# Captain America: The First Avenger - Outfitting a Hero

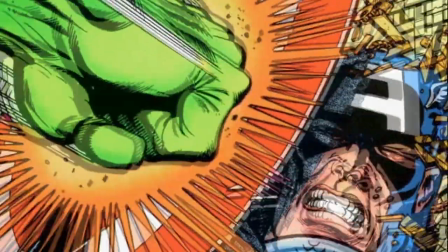(8:26)
It's a metal which absorbs all energy.
It makes a bullet feel like a cotton ball. What do you think?
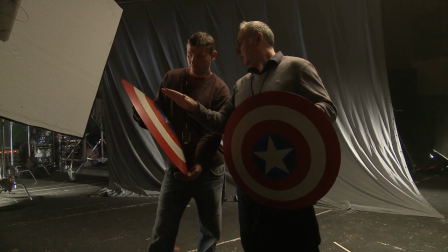(8:34) I think it works.
Believe it or not, for just a circular shield... ...we had six different sizes. We had different depths. We went through various metal spinnings to try and get the correct shape. We had to get this so it hugged Chris's body...
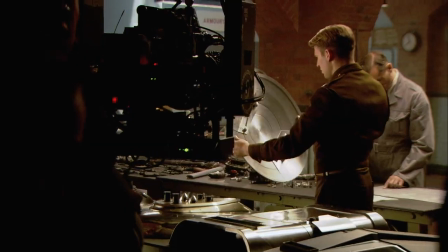(8:47)
...so it actually fitted his arms. They have so many different shields in this film. We have the heavy shields for the shots where I need to block myself...
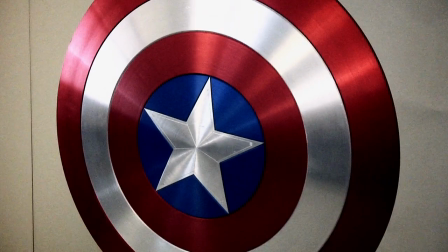(8:53)
...or it's gonna be a close-up and it's this nice, shiny metallic. We have a rubber shield when I'm actually knocking someone out with it...
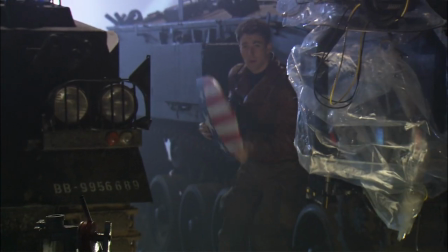(8:59)
...and I actually gotta hit somebody. We've had a couple shields that are magnetic... for when I got a slipping on my back.
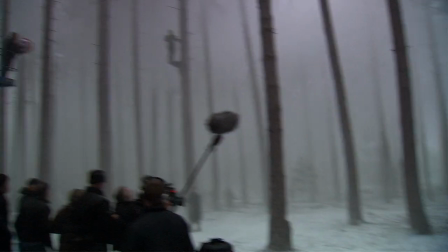(9:05)
And then we'll use no shield at all every now and then. Every now and then, we'll have to do a shot where I have to throw it, and they'll just CGI it. The toughest thing about the shield was making it believable that this guy could throw this thing,
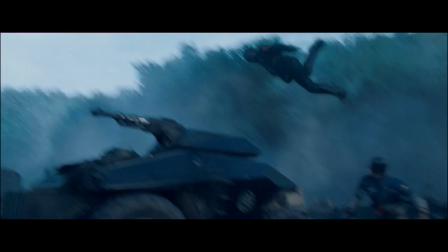(9:15)
have it bounce off something, and take some guy out, and have it come back to him. We tried some practical stuff where he's throwing a rubber shield.
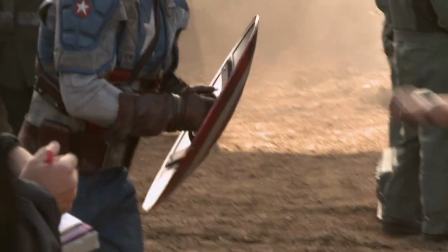(9:24)
Nothing worked until we handed it over to Chris Evans, basically, until we said, OK, you've got this shield that's this wide, and it weighs this much.
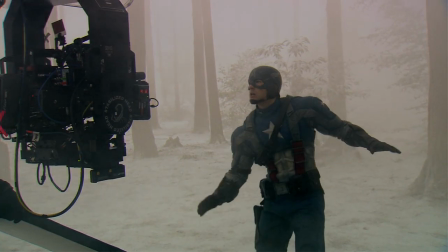(9:31)
What would you do? How would you throw it? And he came up with some really interesting ways of doing it. And he had nothing in his hands. He's just miming the action. It was basically Chris Evans' ability to mime throwing and catching that shield that made it work.
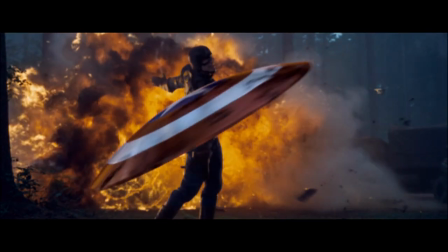(9:43)
It's very underrated, that kind of stuff. Because if the actor doesn't get it right, there's nothing that we can do to make it work. You know, we can only work with what the actor gives us. And he's great. He just performs every time. And we're always making sure not to make it look like a frisbee, not to make it look like a boomerang, but always giving it sort of a special arc so that it moves in a particular way. It bounces off of things. The last element is the sound guy comes in and he puts the sound that the shield makes, even when you're holding it, because it's vibranium and it has this ring to it.
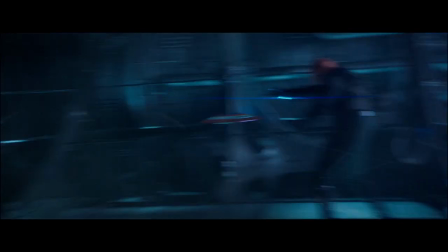(10:11)
Once you put that in there, when it bounces off something, it makes that sound. It's totally real.
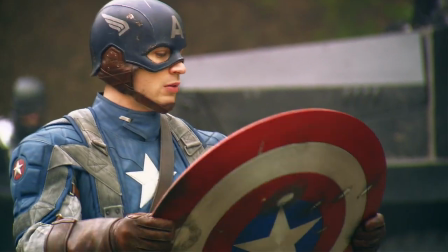(10:20)
And it's inexplicably cool. I don't know why. Like, literally, there's no reason this big round thing should be excellent looking, but every time that Chris Evans walks by it with his arm, I just want it.
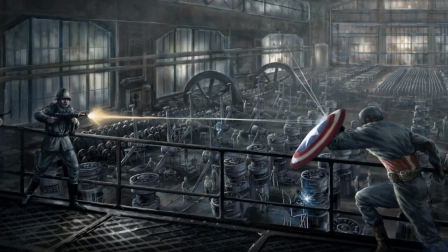(10:29)
We're trying to do something that is right for the story and right for the character, and hopefully that comes through.